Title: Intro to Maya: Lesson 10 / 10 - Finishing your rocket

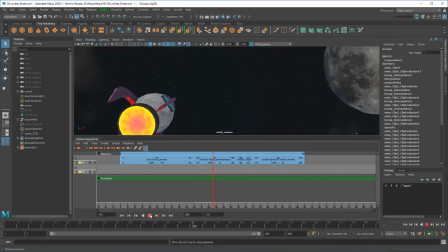While that certainly elongates the takeoff, now it looks too slow.
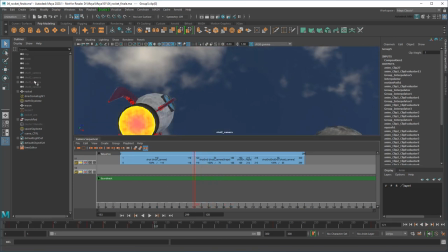To get back that feeling of speed, I'm going to select the Shot 2 camera and animate its focal length.
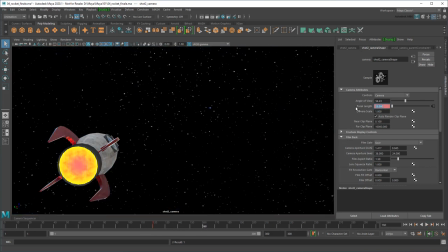By reducing the focal length, I can mimic the sense of the rocket speeding away from the camera.
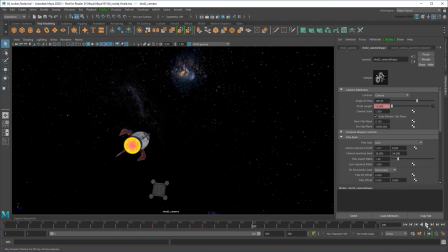Watching this though, I think I'll slow down my flight path a bit to even out the added sense of speed.
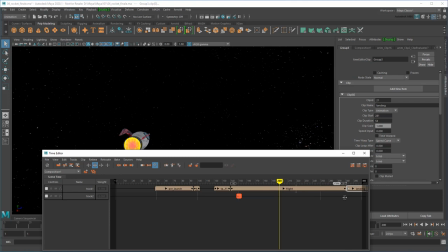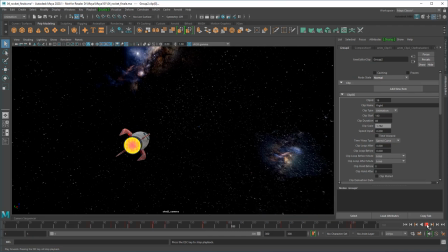And then adjust the shot timing to match.
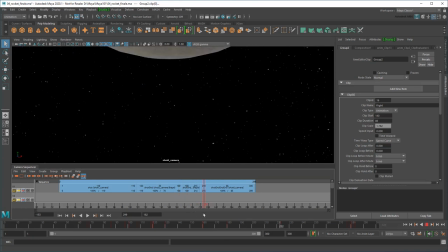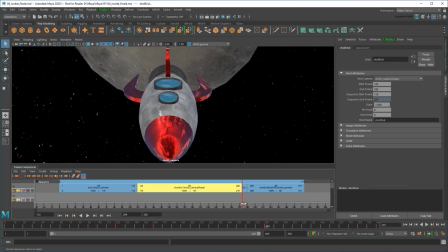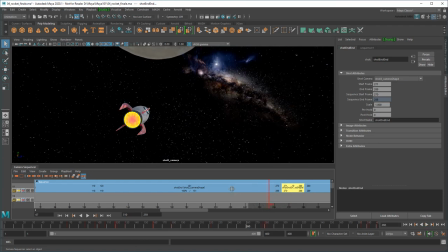Finally, as the rocket approaches its landing, I need to undo the effect.
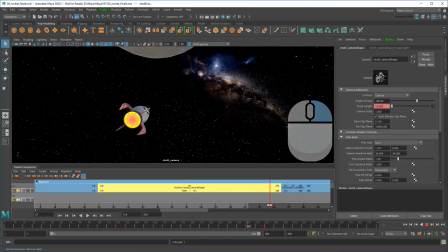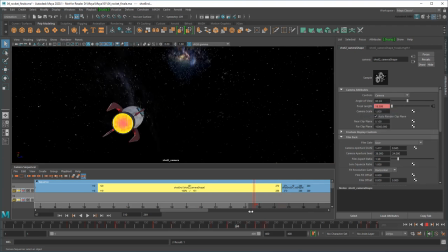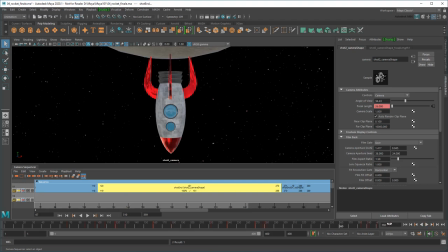To add an even greater sense of speed during flight, I can use the same trick I used to wiggle the rocket at pre-launch to add some camera shake too.
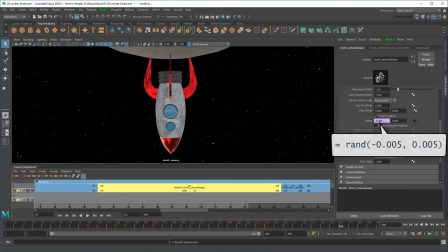This time I'll randomize values between –0.005 and 0.005, which might not seem like a lot,
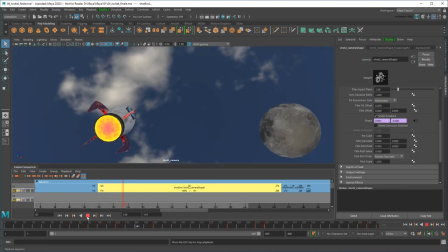but a little bit of shake goes a long way.
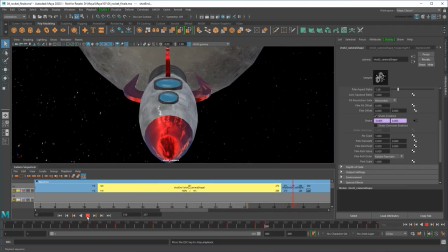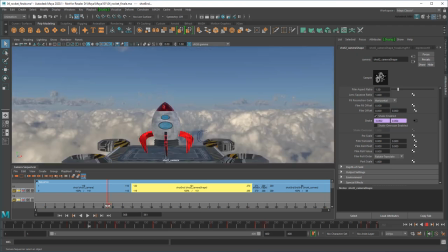As a final touch, I can animate the visibility of the platform to hide it after the rocket takes off,
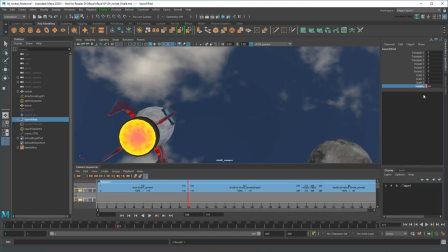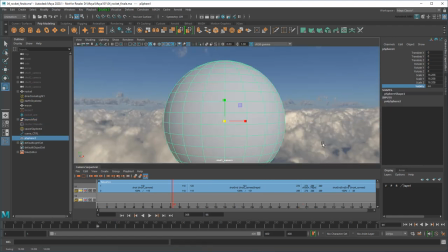and replace it with an Earth Sphere to give a sense that the rocket has traveled a long way.
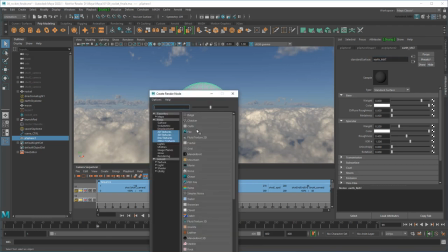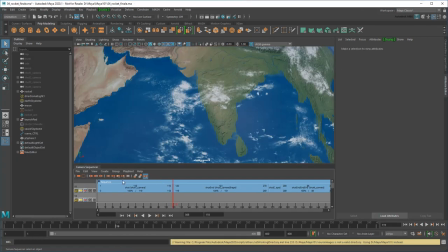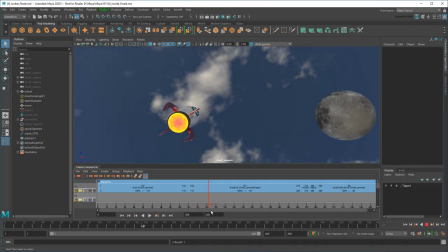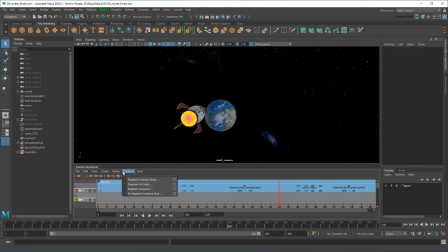And once everything is sequenced, I can Play Blast a video like so.
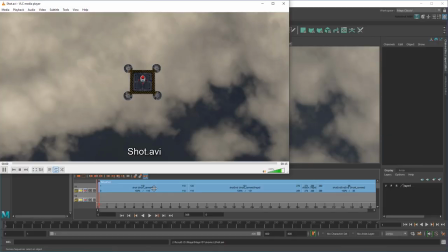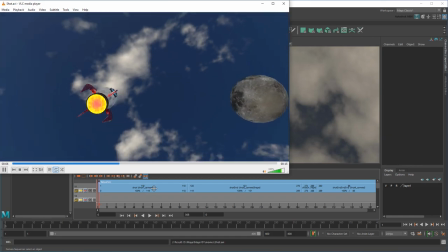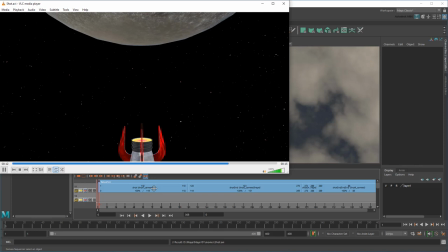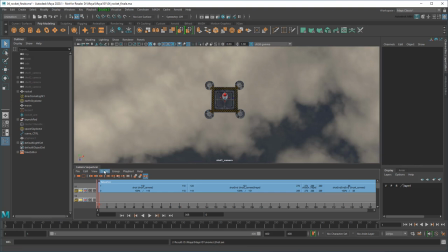You can also combine all these individual shots into a single UberCam, which can then play in the viewport.
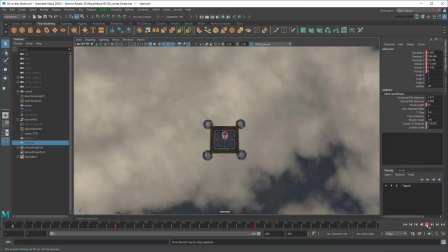However, UberCams have strict requirements, one of which is that the cameras can't be constrained to other objects, which two of ours are.
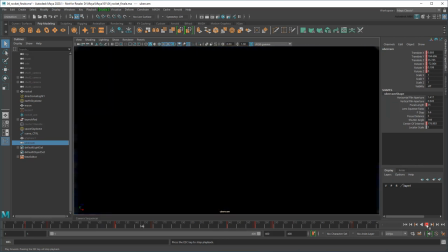Notice how that causes the camera animation to break here.
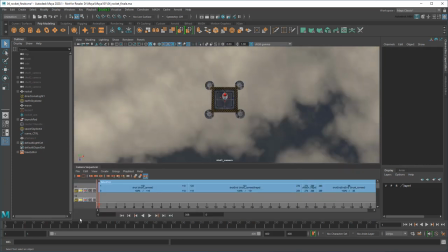No problem, I can just delete that UberCam, then select the offending cameras, and go to Key Bake Simulation. This transfers the camera's movements onto the cameras themselves, as shown by all these new keyframes down here, rather than relying on a constraint.
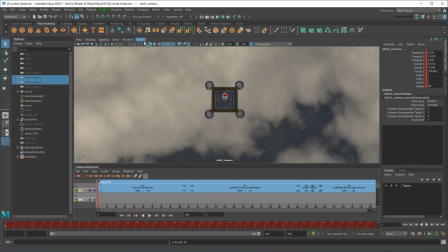And now if I create another UberCam, it
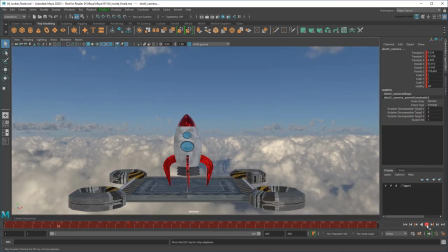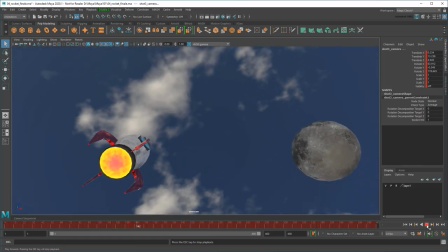works perfectly.
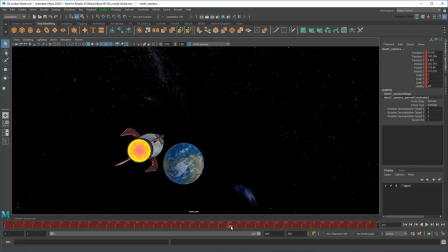Well, almost perfectly. We lost the shake on Shot 2 because expressions aren't captured in bakes.
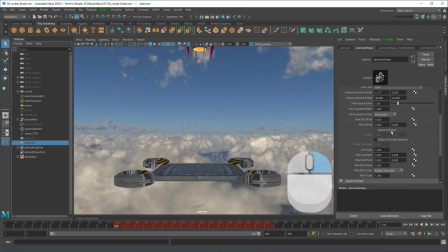But I can just break the old connections and redo that. I also need to animate the shake turning on and off just for Shot 2.